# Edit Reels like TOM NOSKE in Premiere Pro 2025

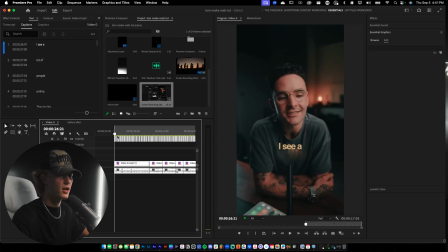Now, the first things first, I'm gonna make a pass through the text, and I'm just gonna go ahead and make the sort of keywords that he's talking about bigger, just so it draws more attention to those words and emphasizes those words. And you can kind of just tell by the way he's speaking what words to emphasize.
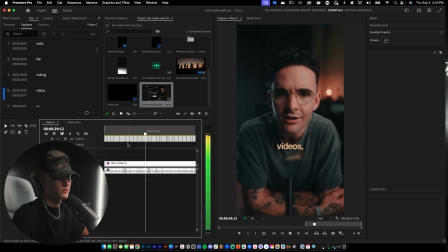I'm gonna do this whole...
I don't like making videos.
I'm just gonna make that size a little bigger, maybe about like 120-ish. We'll see how that looks. Sweet, so that's like a little bit bigger. I'm gonna go ahead and just make like a fake bold so that way it stands out more.
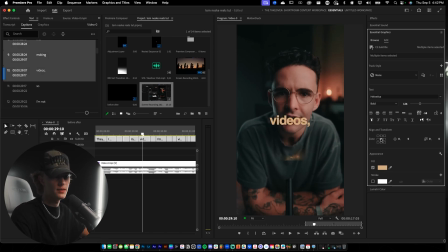And then I'm also gonna maybe center it. Let me see what I actually did over here.
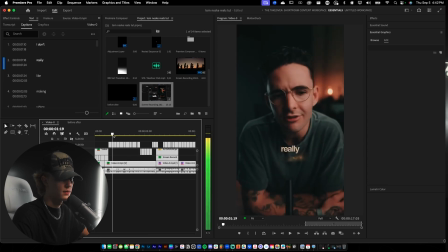Okay, so I started that with...
I don't really like making videos.
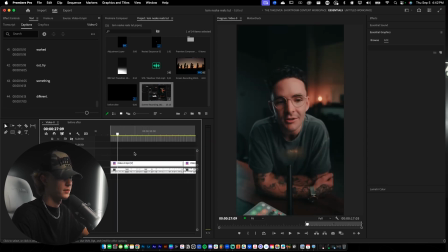Okay, anyways. Okay, so I'm gonna actually not center this text.
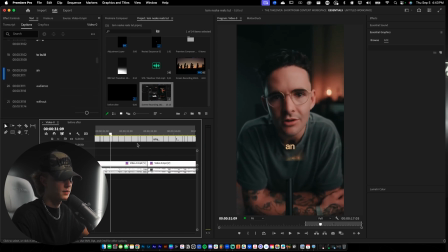Sweet.
Build an audience online.
I'm gonna do that. I'm gonna make all of these bigger. So just like so, make them about there, and then do the fake bold, just like so.
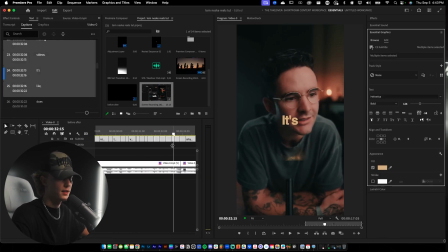I'm also gonna center as well. This one we are gonna center. And then also I'm gonna go ahead and make sure that these are all selected.
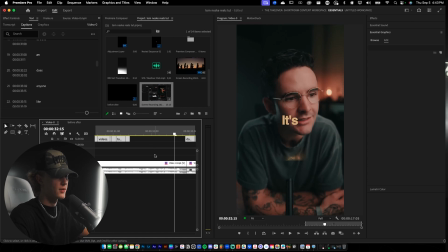And then I'm gonna go to graphics and titles, upgrade caption to graphic. And I wanna change the blend mode on this little sequence of text. So I'm gonna go through one by one. Actually, no, I'm not. I'm gonna just right click, nest the sequence, just like so.
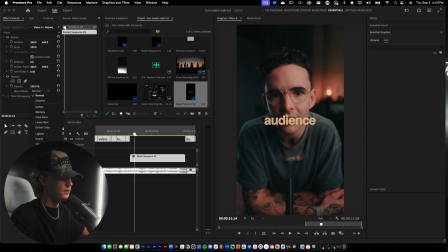And then I'm gonna go to effect controls, opacity, and then we're gonna go to difference. And then it's gonna add like this really unique sort of like text out.
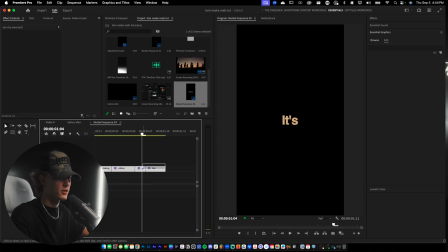And I also wanna make the it's like a little bit smaller. Kinda want it to return to its like normal size. So like so, there we go. So audience without making videos, it's like, yeah, there we go. Sweet.
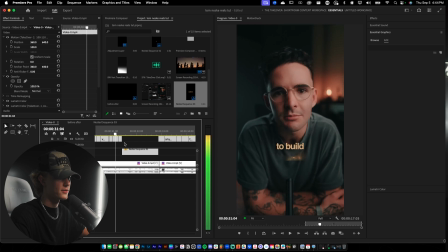So we'll play it through.
Okay, I'm going to build an audience.
I'm gonna make that center as well.
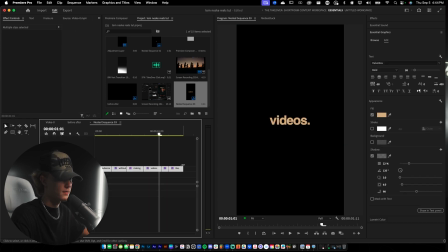And then also, I'm going to remove these. I'm going to control C this right here, delete.
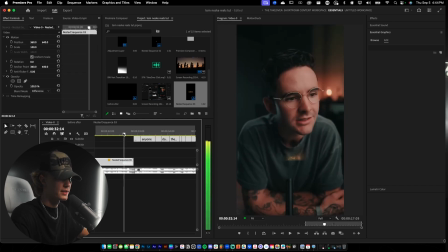And then I'm also going to find where they need to be placed again. So right here, just control C like so. And then I'm also just going to remove the blend layer, just like this. There you go, I like that. And then we're going to add a B-roll scene here later. So we're going to go ahead and just mark this off with a B-roll scene overlay.
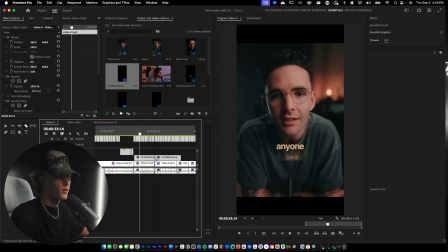So just like so, we're going to add our overlay for the B-roll. So when there's opportunities to add B-roll, go ahead, just add the overlay and then kind of just keep going through and make sure you kind of plan out your edit. So I'm going to plan out my B-roll scenes real quick. So I want one B-roll scene right here. I think that would just look good.
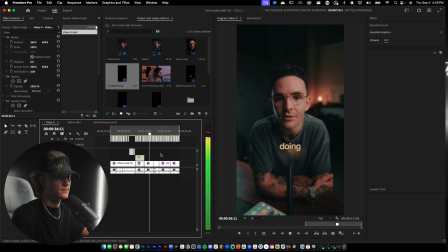I want to also do another one right here. Like after they do them anyway, and then I want to do the and they achieve success.
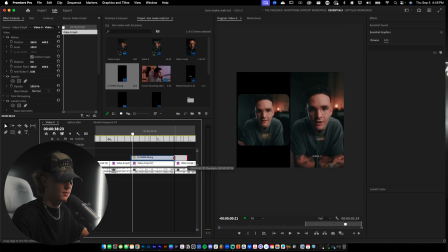So maybe like just some sort of B-roll right in this area.
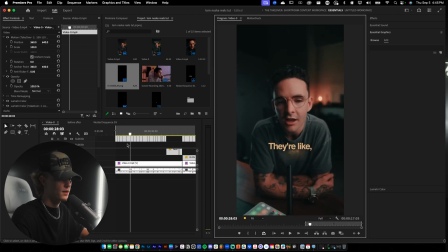Sick. And I'm going to reline this text up real quick. Okay, sick. Let's go ahead and continue with the text edits.
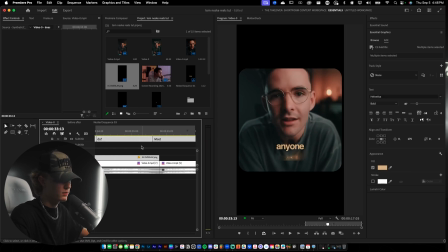I'm going to go ahead and throw these like the B-roll sort of scene. I'm going to throw this centered as well for the B-roll. And you guys can add any B-roll. So I'm going to just maybe size it. I'm actually going to keep it like this. Does anyone maybe size up the word anyone? Because he's kind of like, that's kind of the point he's making. Let's see.
Does anyone like doing the things that they want to do?
I like that.
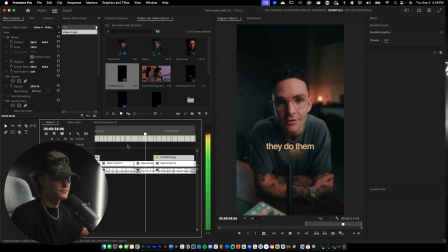Most people don't like doing the things that they want to do, but they do them anyway and they achieve success because they force themselves to do it.
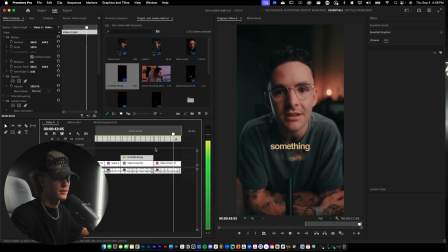If something fire worked out, try something.
Okay, I'm going to make the word different a little bit different.
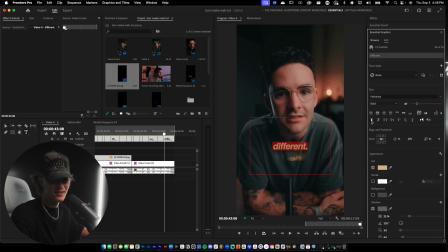Because it adds to the editing, you know what I'm saying? And we're going to make it bold. We're also going to make it a little bit bigger, just like so.
Try something different.
Sick. So I'm actually liking sort of what's going on right now.
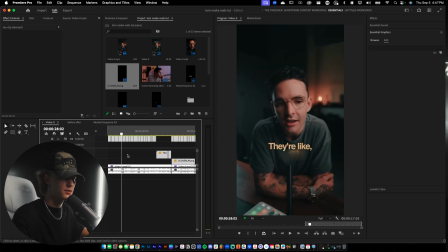So now I'm going to go ahead and like kind of do the planning stage of like where I want my animated text to be.
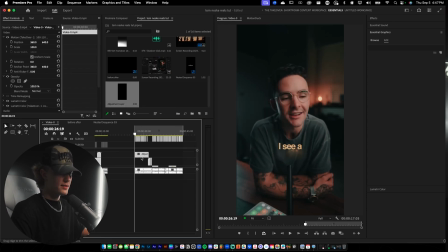So I'm just going to go ahead, add an adjustment layer just to make it easy on me. So these adjustment layers are going to be pretty much place markers for where you want your animation text to be. I kind of want the hook to have some sort of like animation.